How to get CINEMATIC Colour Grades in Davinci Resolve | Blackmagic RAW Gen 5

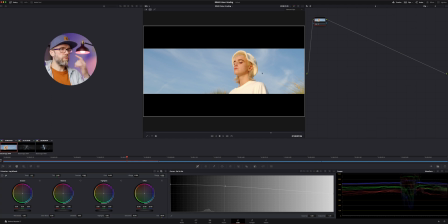than what's usual but that sort of looks pretty good as a starting point
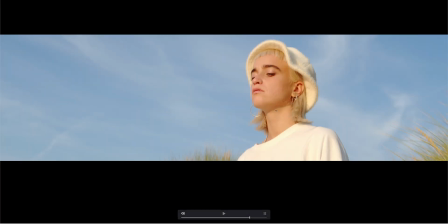starting reference for me um i
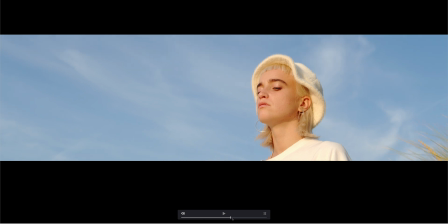tend to think that is not too bad that looks pretty good and
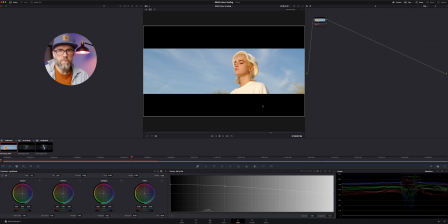so you can see i've got there with really just a couple of steps like nothing major just like a curve adjustment
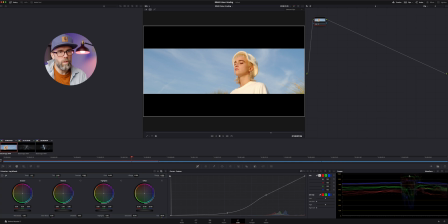simple curve adjustment pulling down the shadows and just opening up this a little bit more and not necessarily bringing highlights up because we're already hitting the top end of highlights are already
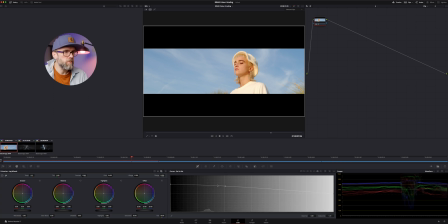sort of in the clipped range there and then just adding some saturation and really that is as easy as it gets
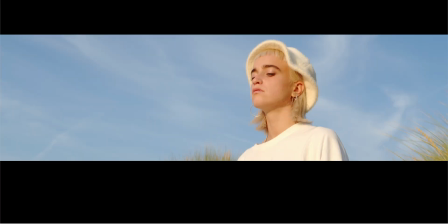to kind of pull a good grade now this is kind of my grade i suppose you could say this one here and i want to see how close i got to the
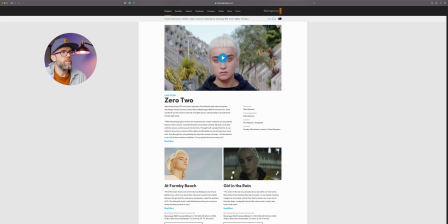actual original film the film that was color graded as we mentioned before by tom majerski so i want to check out
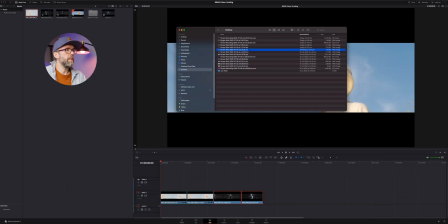what he did and where he landed so I'm going to import a screenshot and
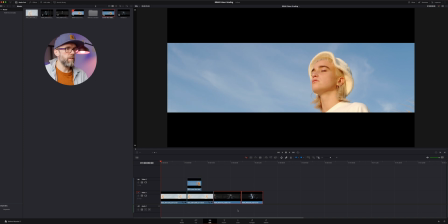I'm going to jump into the color tab and I'm going to
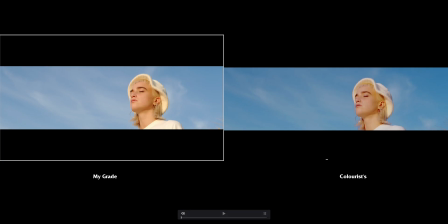so this is sort of where I've landed and this is where the colorist has landed so in a way what I've done there just super quick to pull this grade is really in line with this colorist now he's probably done some more work on the sky he's cleaned up the skin a little bit you can
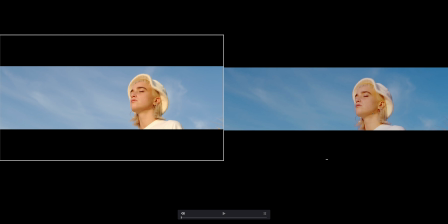see it's a little bit cleaner here but in terms of the color rendition and everything mine might be pushing towards magenta slightly but you can see within a very short period of time i've got a grade that is really quite reasonable and looks quite decent so let's jump to the next clip
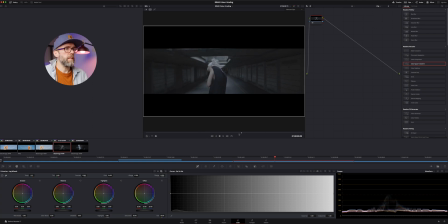and we'll have a look here it's just a little clip of same talents you're just dancing under a railway or some kind of subway or something like that so we're going to to do the same kind of thing again where we want to jump into the raw of the clips here and again I've just done a little adjustment
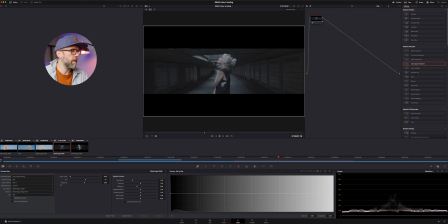here again down to 4600 Kelvin so taking the Kelvin value down from 5600 how it was shot and basically no need for highlight recovery here because you're already basically working in this lower section if you look at the waveform very much down
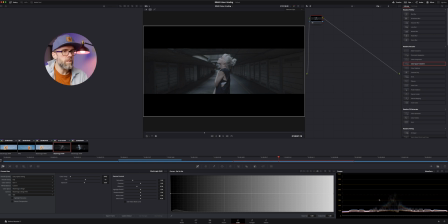on the other end of the spectrum so this is really pushing the lower end of the sensor and so all I want to do is want to add a node i didn't add a node before on the last one i just did it on this node here but i'll add a node this time so i can leave this spare and again i just
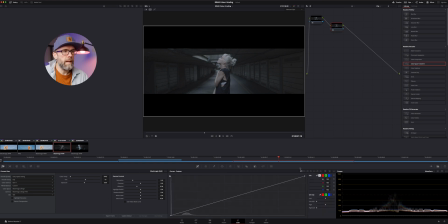want to look at my curves adjustments on the main curves to custom and i don't really want to pull any of the shadow detail down because we're already really low down in the shadow so i'm just really wanting to pull up
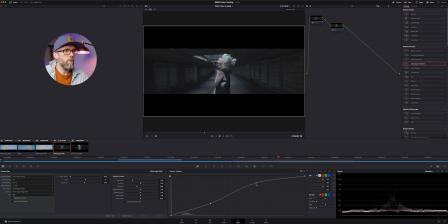highlights and that's really all i'm doing is i'm wanting her skin to kind of pop out here and pulling up her skin a little bit just seeing what what we can do there to lift up her skin really no detail in the top there basically
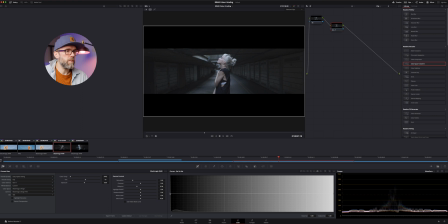creating a curves adjustment like that and then jumping into saturation again and having a look at what we can build in with some saturation actually like what that's bringing in it's quite a moody kind of look because it's bringing in this color this kind of
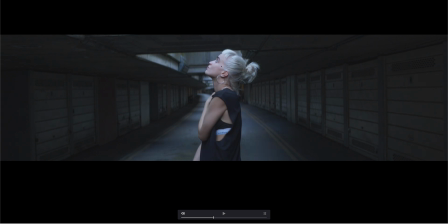purple color you can see it's a bluey purpley a little bit of magenta in the skin so that looks really really nice and there's not a lot more that i would even do to this clip this is pretty much you
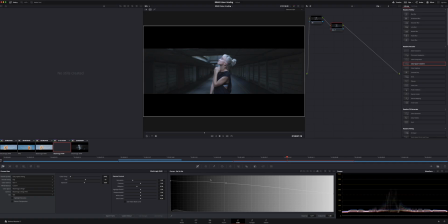know where i think this clip should should land like yeah wow it's even super quickly i've pulled this grade so let's bring up the reference grade again and have a
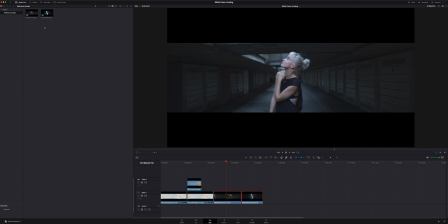look at where our colorist might have landed with this one and I'll just drop it into
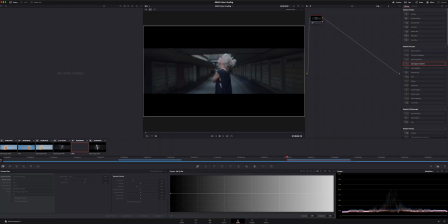here and let's have a look so
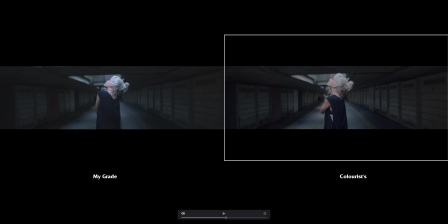these are the two side by side so looks like the colorist has given a little bit more color in the skin and potentially brought up the shadows a little bit more but basically with those two sort of really
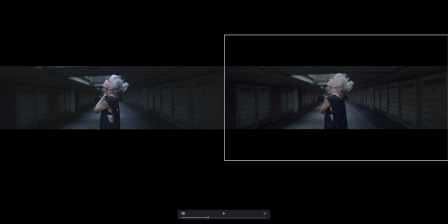short adjustments I'm almost in range there now you can see there's more of a blue in these areas where there's more of a yellow or like a kind of there's more of a yellow it's a lot warmer so let's warm it up a bit
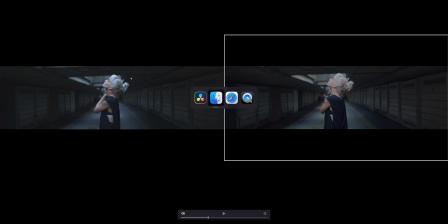and this might be because I made that original correction to 4600 Kelvin so let's jump in and just warm it up a little
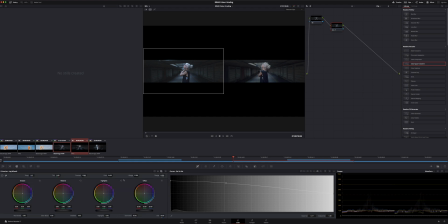bit and see what happens there once we warm it up a little bit so I'm going to go back to the raw tab because I see if that's going to fix this cool kind of coolness that we've got or not
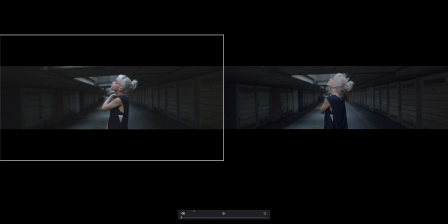so there it is like I just basically super quickly adjusted that that raw
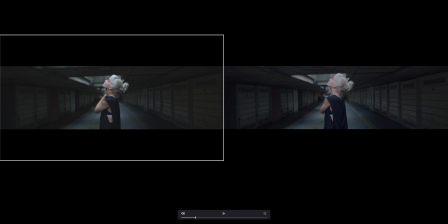yeah so just super quickly adjusted that slider for the white balance and it looks like we're way closer to what
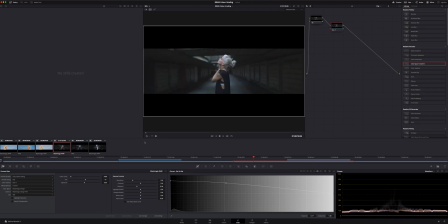the colorist originally intended and so basically now all i'm going to do is let's pull out some saturation because i think i'm a little bit over on the skin so i'm just going to pull out a little bit of saturation and
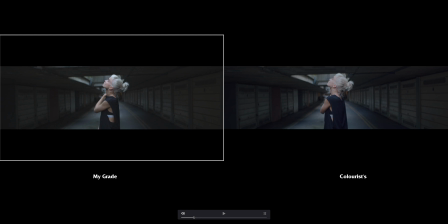i'm pretty much on board with the colorists idea for that so that's without and that's with so you can see this is kind of a not a very
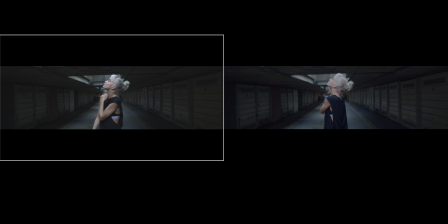commercial looking grade it's more cinematic more of a film grade and so i think yes there's not a lot that we're doing to the footage there's not a lot of cleanup necessary because it was shot really well but you can see it's pulling a grade that's so similar to
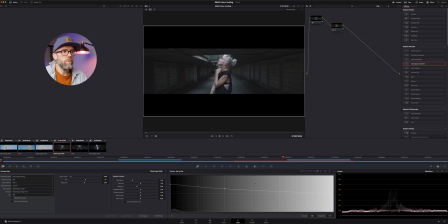what was intended or what was actually produced just with a few simple changes within davinci resolve so let's jump to the last clip and it's a much darker clip again and shooting again into the sky which is a little bit more challenging for
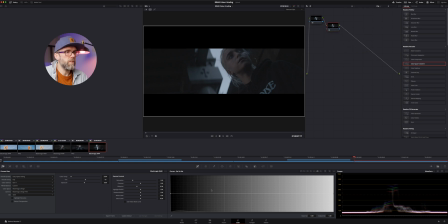camera sense and stuff but the camera's done really well so let's just put a node and again we're just going to go to the curves adjustment and we're just
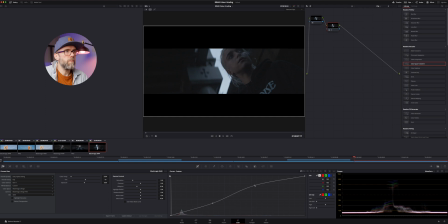going to have a little go at curves here we don't really want to push this too high because we can easily get that overexposed so just give it a little more light but i think i'm going to pull the shadows up quite a bit here because I want to see her skin and
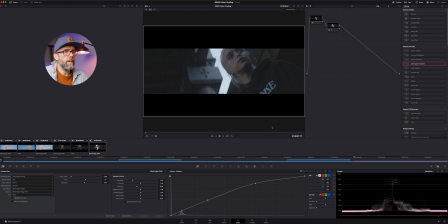I want to get more of her face you know popped in this framing
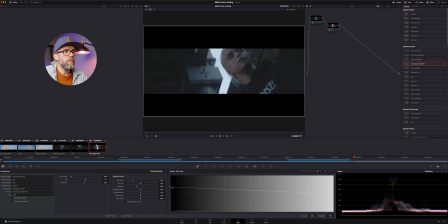so now I'm going to pull up the saturation and just not wanting to overdo the saturation again I'm at 5700 Kelvin so I might just drop back to around 5200 Kelvin and and so that's sort of that's
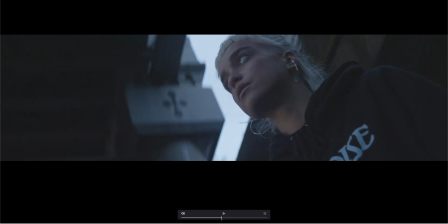kind of close to what i think is good for this um and you know not pushing it too hard you can see
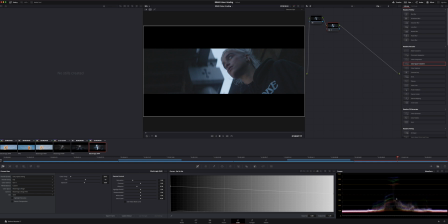this the sky is right up the top here the waveforms and the shadows are right down the bottom here and then skin sort of in this area here and i could do that by qualifying it but i don't really feel i need to qualify this um if skin's quite underexposed maybe but that's the mood of this particular
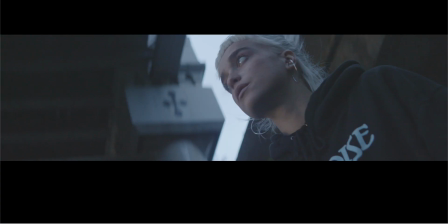shot um so i think maybe pull up a little more of the shadow so yeah just adding a little more in there but i want to
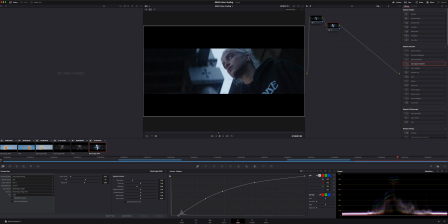get rid of some of this faded look so i'm going to pull down some